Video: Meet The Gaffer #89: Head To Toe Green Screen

One thing I like to do when you're on carpet or you don't quite know what your surface is going to be, so that there isn't a lot of
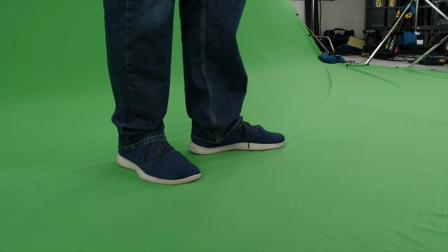movement of the green. First, you sort of tighten the green with either sandbags or tape, and then I like to put underneath
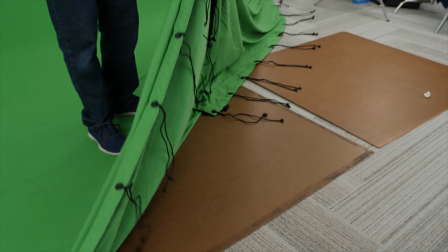just some masonite so that you have a firm foundation underneath that fabric, so the fabric isn't too
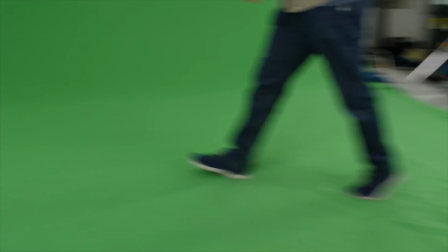funky. Anyway, I've messed it up here now.
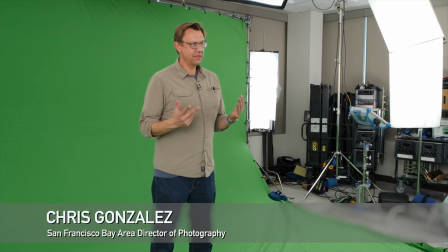So the DP on this job, Chris Gonzalez, asked that we have just a nice soft feel all around. And so you wonder, like, why don't you have any kind of direct light? Why don't you just push it through something? Isn't that going to be soft enough? Well, it could be, but in a perfect world, using the units that we can plug into the wall, M18 gives you the most bang for the buck,
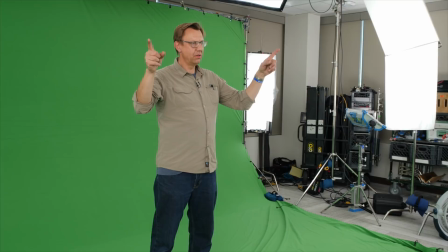and putting that into a book light on either side,
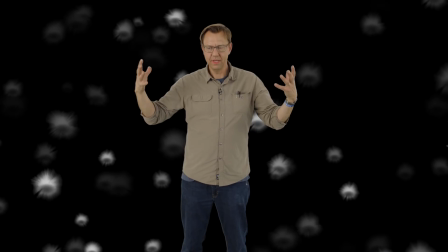that gave us the softest feel possible. And often, you put Kinos directly on the green.
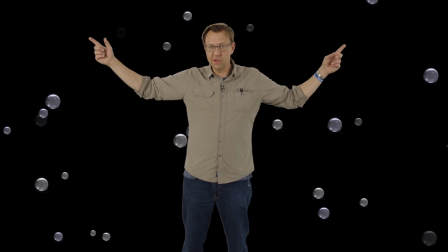Well, we had sky panels, so we went with bouncing those, and that gave us enough oomph to get that nice, soft,
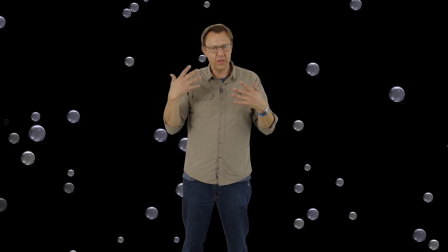as little shadow as possible look.
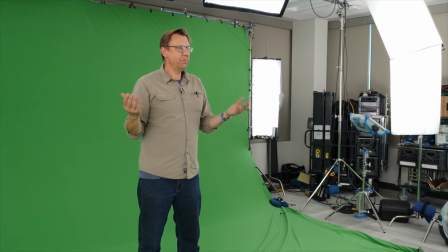So there are lots of different ways to do this, but with the tools we had, this is the way we went. So that's just kind of some of the thinking behind it. Back in the day, when we'd be lighting this with strictly Kinoflows or with tungsten even, we would often put magenta gel on
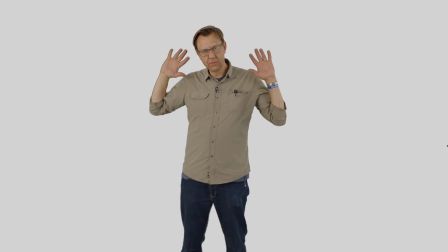our scratch lights to just take some of that green spill away.
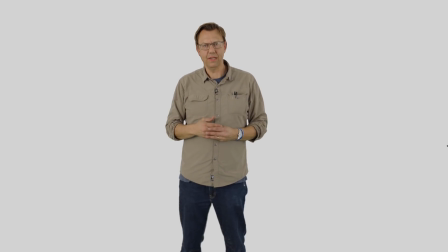These days, with how people are doing their post, doing multiple passes,
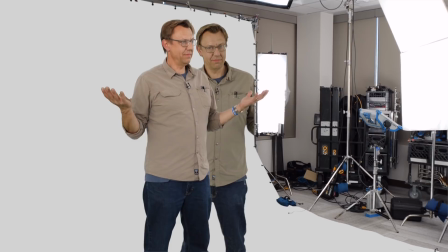it just seems like that is not needed nearly as much as before.
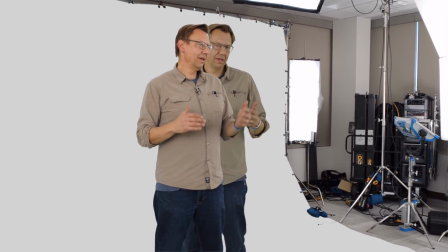So you still try to give the editor the cleanest green you can, the flattest,
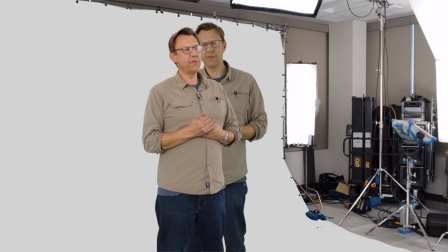easiest to key green, but some of the things we used to do, we just don't have to do that anymore.
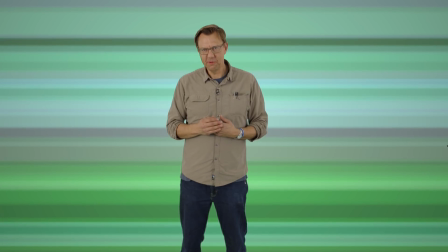Thanks for watching. We'll see you again next time.